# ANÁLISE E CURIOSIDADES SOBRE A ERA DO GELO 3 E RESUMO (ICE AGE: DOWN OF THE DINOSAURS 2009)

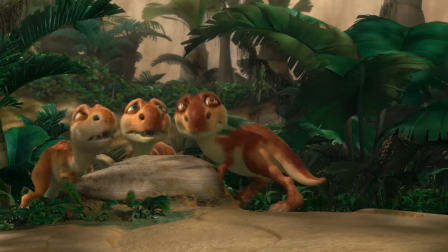A mamãe tiranossauro levou o Cid e os bebês para a selva. E Cid tem um problema de comunicação com o dinossauro.
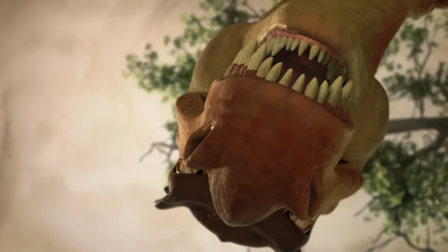Os bebês falam, mas os produtores decidiram que os dinossauros adultos não falariam.
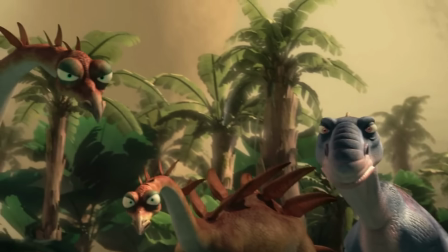Porque eles deveriam ser as criaturas desse mundo desconhecido. Cid só não é morto porque os filhotes defendem ele.
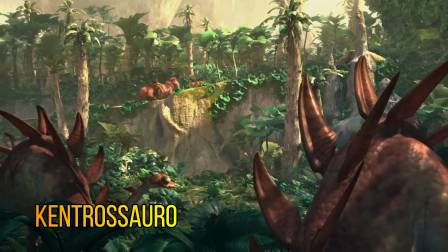Um a zero para a preguiça!
Esses animais aqui se chamam quentrossauro.
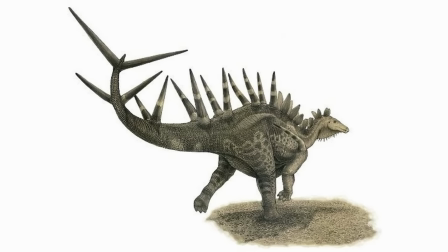Um dinossauro que viveu no final do período jurássico No caminho o bando se encontra
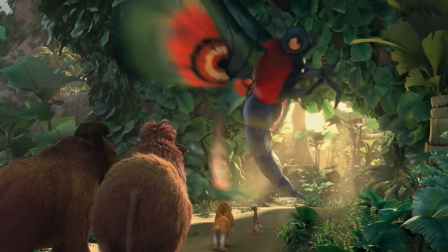com uma mariposa gigante Não tem como não lembrar da Mothra O legal
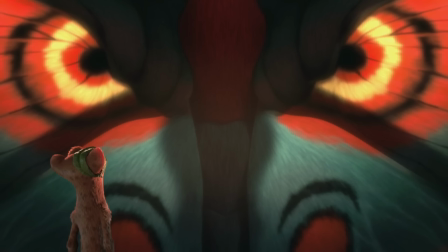é que suas asas formam o rosto de um dinossauro para intimidar os predadores
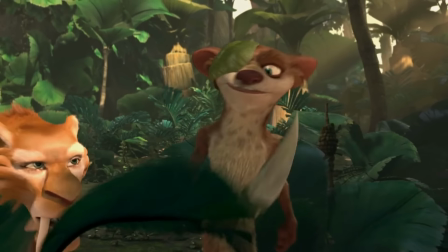Diego vê como Bucky vive sozinho e feliz Então o subterrâneo poderia ser
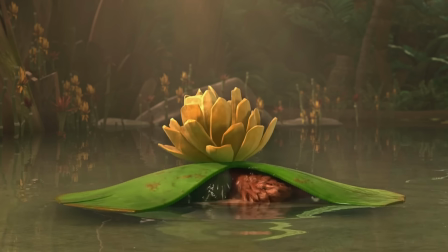o lugar perfeito para ele Mas a vida sozinho em um mundo como esse tem uma consequência Alô?
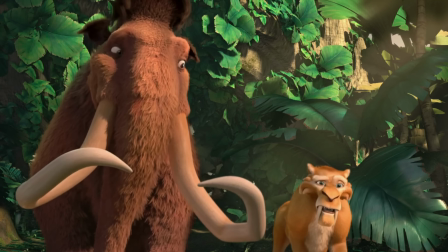Não posso falar agora Você vai ficar assim em três semanas Eles chegam ao abismo da morte,
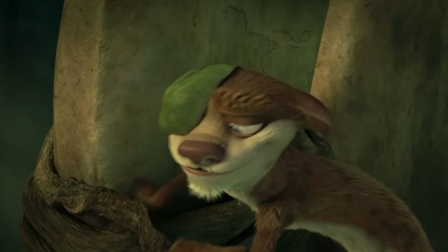que irão atravessar por uma espécie de teleférico de ossos e não podem respirar, porque o lugar é tomado por gases tóxicos.
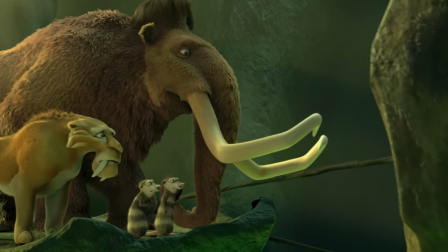Ele atravessa de boa, mas com os demais acontece um probleminha técnico.
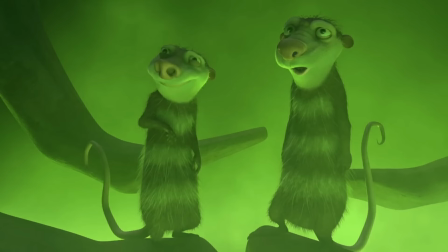Eles não aguentam e acabam respirando os gases que provocam um riso tão descontrolado que é de matar de rir, literalmente.
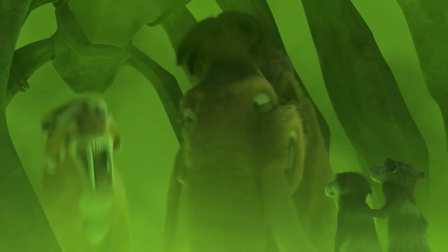Essa é uma das cenas mais engraçadas de todo o filme Até o Bucky acabar respirando gás
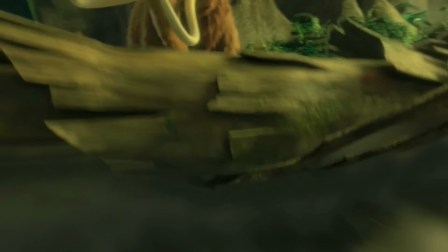E sobra pra Harry ter que puxar o teleférico e salvar o bando de morrer de rir
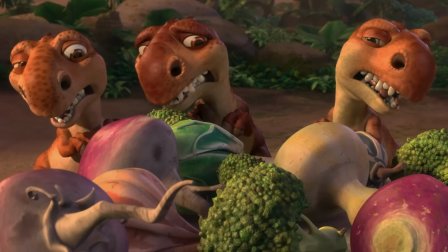Os filhotes estão morrendo de fome e Sid tenta fazer-os comer vegetais Mas a mamãe sabe que seus filhos preferem
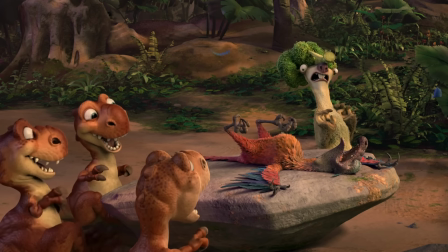carne e joga um animal desmaiado pra eles comerem Esse é um Arqueopterix,
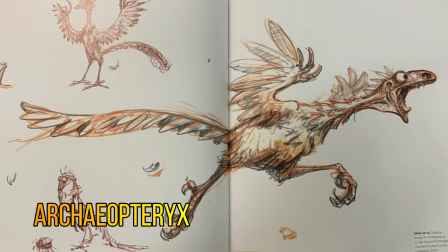um dinossauro muito semelhante a uma ave, que viveu no período Jurássico.
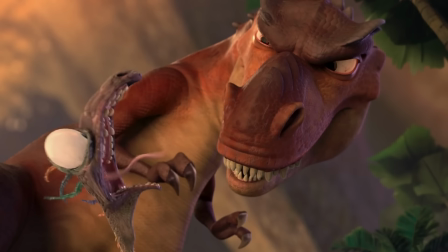O Arqueopterix acorda e fica desesperado, então o Cid vai salvar o animal.
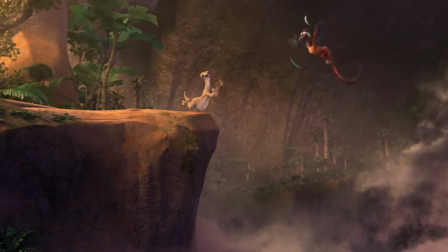Mas o problema é que o bicho não voa.
Tá livre!
Essa é outra cena que eu ri muito.
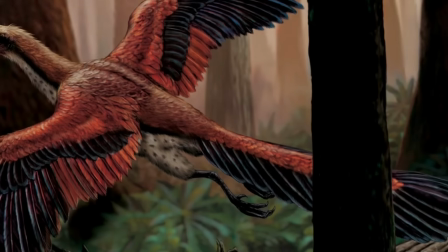A vizinha que não voa?
É muito provável que na realidade o Arqueopterix podia sim voar.
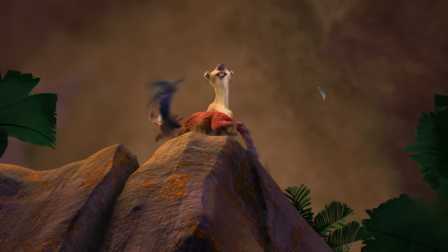Mas é claro que pra ser mais engraçado ele não voa.
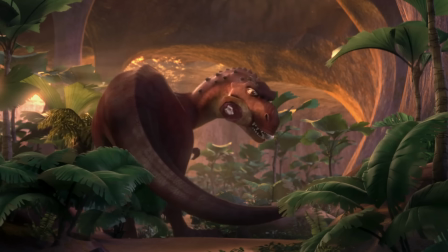Como esse é um filme infantil, a mamãe magicamente acha uma coxa gigante e os filhotes comem até ficarem empanturrados.
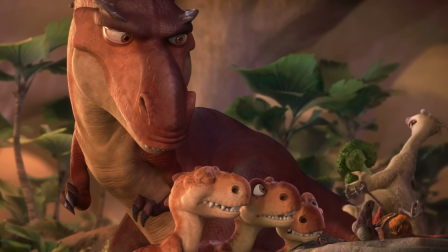A dinâmica de comunicação entre Cid e a mamãe tiranossauro funciona como pais tentando criar os filhos.
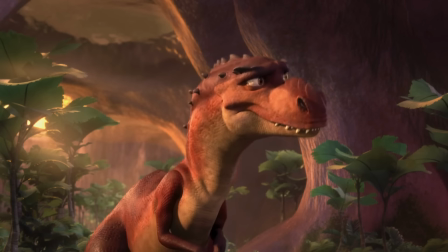Isso é muito legal.
Eu digo que eles soubem chatarins e você diz...
Rude está por perto e até mesmo tiranossauro tem medo dele.
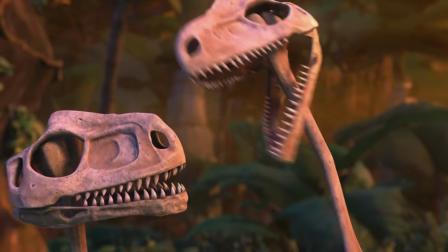Como Bucky é pirado, ele pega crânios de dinossauros e os usa como fantoches Ah, ele é piradão!
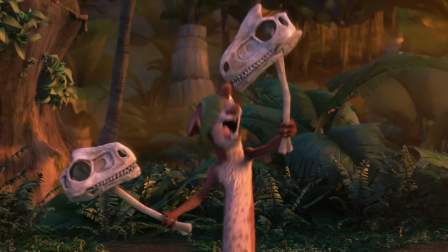Não sou nada!
Bucky conta ao bando sobre o seu encontro com Rudy Ele ficou de cara com os olhos grandes e vermelhos da fera Com suas garras terríveis,
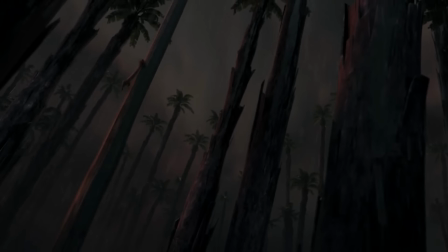Rudy cegou o olho direito de Bucky Então a Doninha sobe no alto de uma árvore e com um galho se prepara para encarar a fera Que surge em
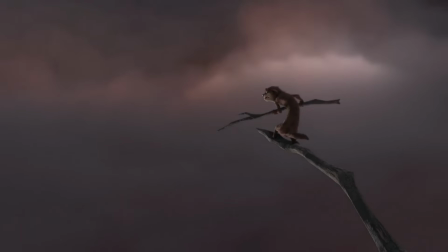uma forma branca atravessando as nuvens Eu fico emocionado com a beleza dessa cena A arte é linda e a
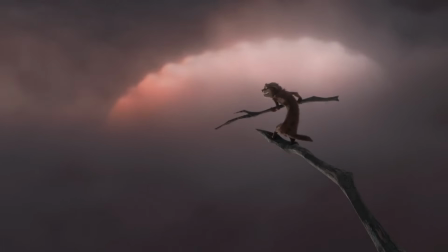trilha sonora é fantástica Essa é a minha cena favorita do filme Comenta
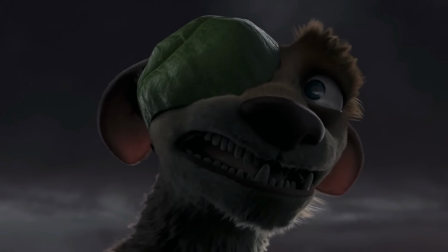aí o que você acha dessa cena Um detalhe escondido é que a relação entre
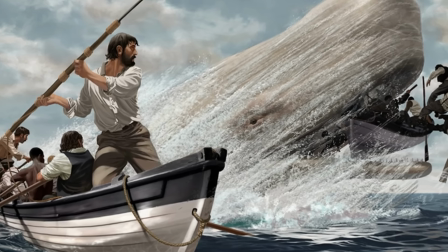Buck e Rudy É inspirada na relação de ódio e obsessão do Capitão
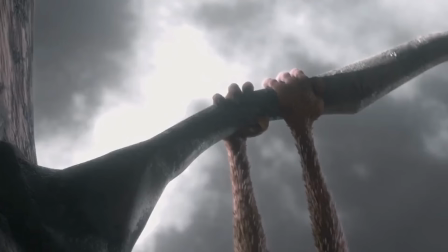Ahab e Mob Dick O galho que Buck segura representa um arpão E
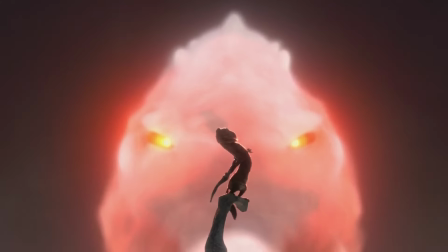a forma branca de Rudy representa a Mob Dick Que é albina Eu
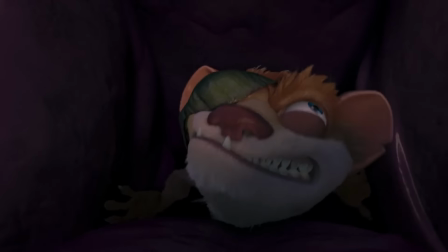adorei isso Buck é engolido por Rudy Mas ele conseguiu escapar das entranhas
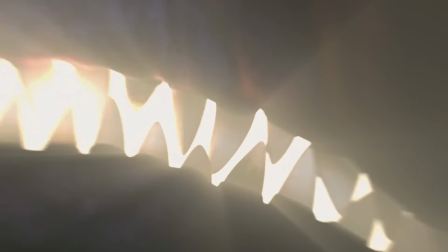da fera E levou com ele um dente do Rudy Que agora usa como uma faca
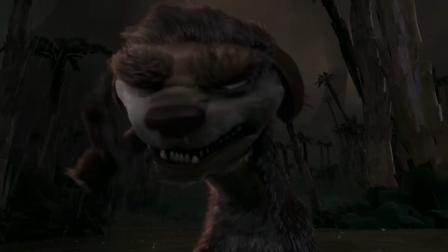Buck é um personagem muito maneiro Toda a história por trás dele é bem construída
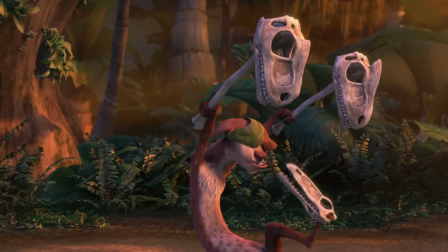E ele é muito engraçado E ele tem chulé Pela noite apesar das diferenças
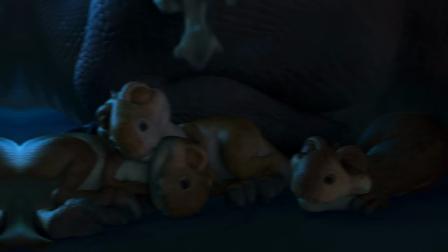A mamãe tiranossauro traz o Cid Para dormir com os filhotes Isso
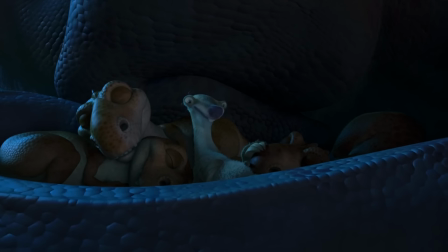nos faz simpatizar com ela Ah você tem muitos sentimentos Sabia disso?
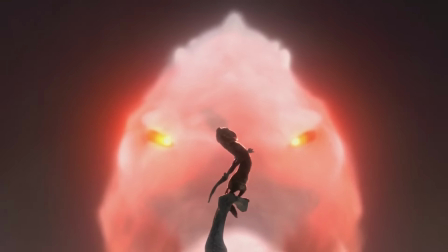Existe todo um suspense em revelar o Rudy, vemos pistas através de suas patas,
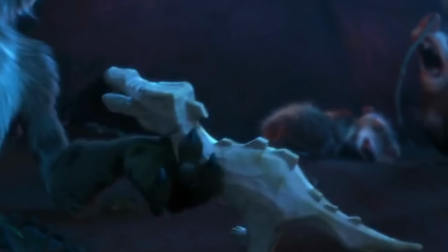um pesadelo do Manny, e um boneco talhado pelo Buck. Eu gosto disso.
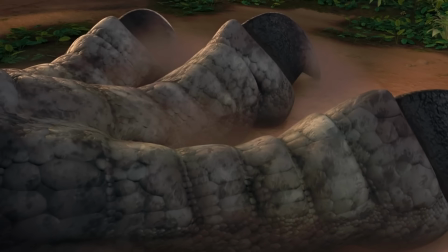Me lembro os filmes dos anos 80 e 90, onde o monstro só era revelado no final.
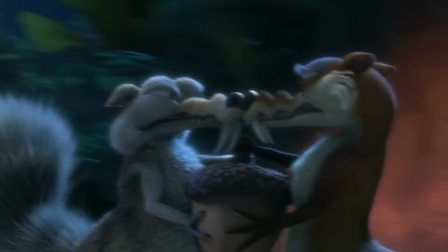Enquanto isso, Scratch e Scratchita continuam brigando pela nós, e se envolvem em uma dança de tango.
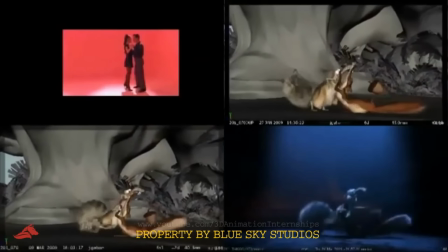Para essa cena os animadores estudaram vídeos de tango no Youtube No fim da dança os dois quase caem em um rio de lava E Squatch
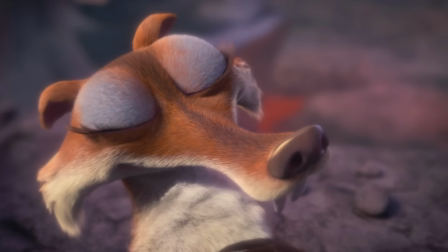salva o Squatchita E isso a faz se apaixonar por ele Então Squatch finalmente se entrega a esse amor E deixa nós de lado
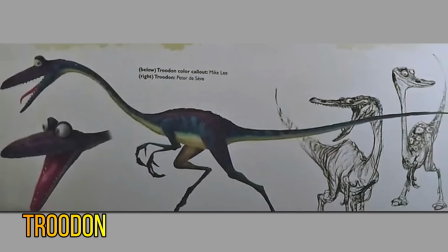Esses pequenos animais são Troodons Um dinossauro que viveu no período Cretáceo
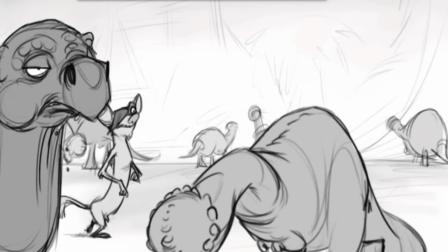Originalmente o grupo se encontraria com um bando de Paxéphalossauros Que disputariam a fêmea do bando,
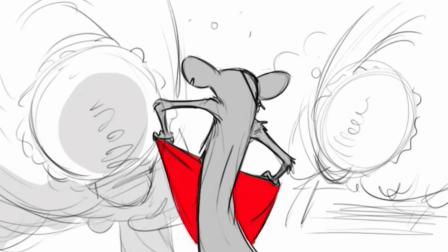que é a Ellie E Buck os enfrentaria como se fosse um toureiro Mas toda essa cena foi cortada do filme Buck encontra o pelo do Cid
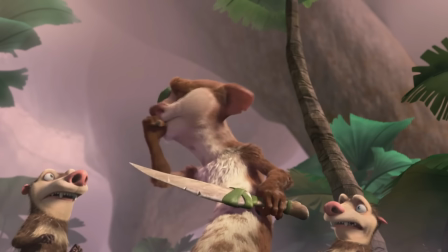e os vegetais Então ele viaja tentando adivinhar o que aconteceu O dinossauro atacou o Cid e se revinou com um pedaço de brócolis
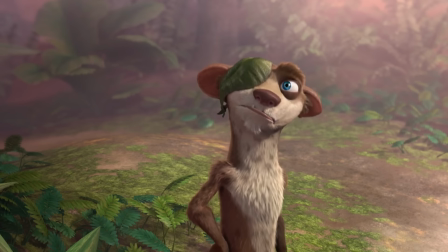O Buck é muito pirado Ele contando que acordou casado com o abacaxi é demais Abacaxi feio que dói Ai,
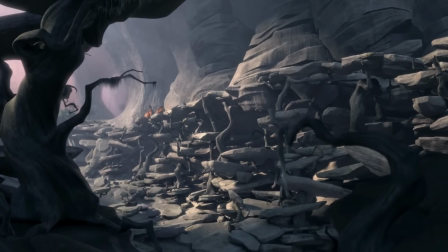mas o amor é lindo O bando atravessa as pacas da dor e escuta um sussurro que Buck diz ser o vento falando com eles E o que ele tá dizendo?
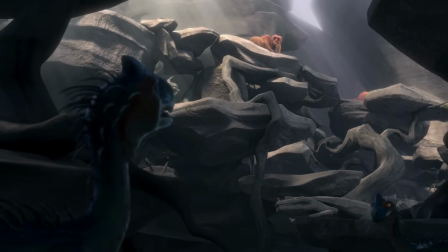Eu não sei, eu não falo ventanejo Eles são perseguidos por um bando de terríveis dinossauros Esse é o Guanlong,
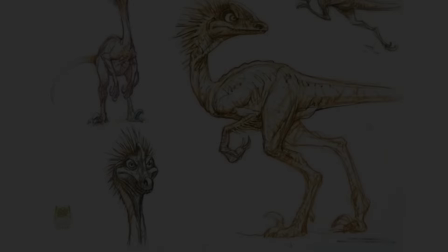um ancestral do tiranossauro que viveu no período Jurássico Ele foi desenhado para ser assustador Com listras azuis,
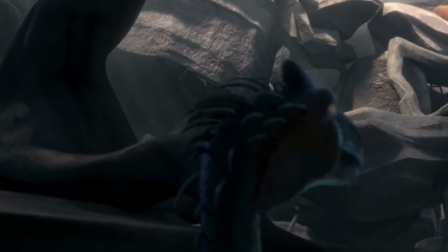penas nas costas e uma crista inspirada em pássaros atuais como Galau
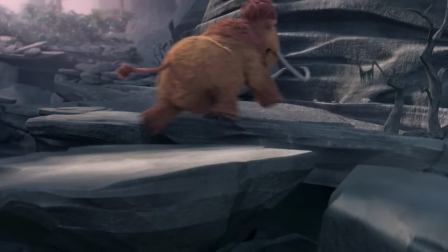Gigante Um desmoronamento acontece e Ellie é separada do bando, e para piorar, sua bolsa estoura.
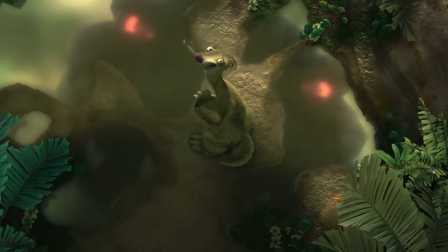No caminho, Cid se encontrou com Rudy. Ao ouvir o grito da preguiça e rugido do Rudy, Buck decide que o Crash é de resgatá-lo,
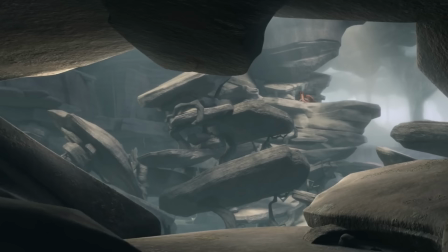enquanto Manny e Diego ficam para ajudar Ellie, que está sendo observada pelos Guanlongs.
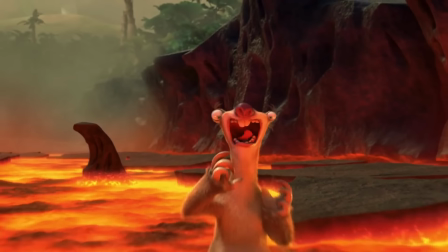Ao fugir de Rudy, Cid vai parar nas cataratas de lava. Para chegar até ele, Buck e os gambás voam em um pterossauro.
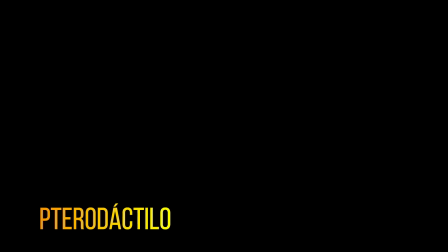Os artistas chamam esse pterossauro de pterodátilo, o famoso pterossauro que viveu no período jurássico.
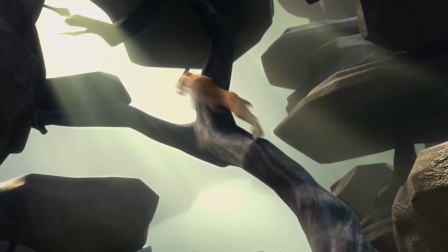Manny combina de enfrentar os guanlongs, enquanto Diego chega até ele. Durante o caminho, Diego recupera o seu instinto e fica muito feliz com isso.
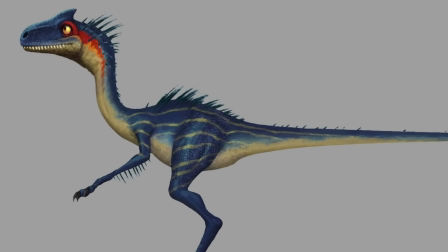Minhas patas estão queimando, cara, estão queimando.
Os guanlongs foram criados para serem assustadores, mas esse ainda é um filme para crianças,
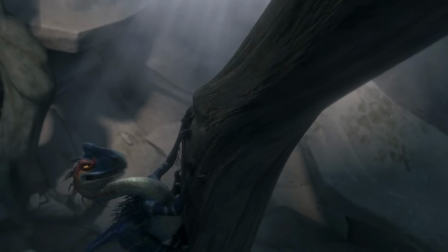então eles fazem barulhos engraçados para não ficarem tão assustadores assim.
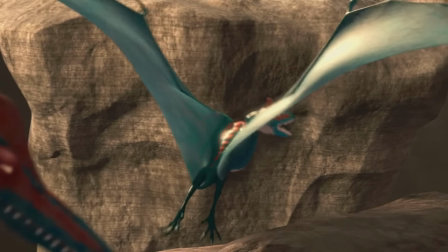Quando estão perto do Cid, Bucky e os gambás atraem outros animais voadores, que são chamados pelos artistas apenas de pterossauro. Mas se parecem muito com o Quetzalcoatlus, um enorme pterossauro que viveu no período Cretasso.
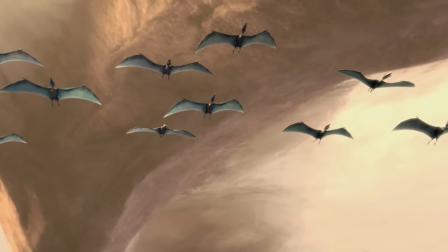Eles fazem barulhos semelhantes aos jatos de Star Wars.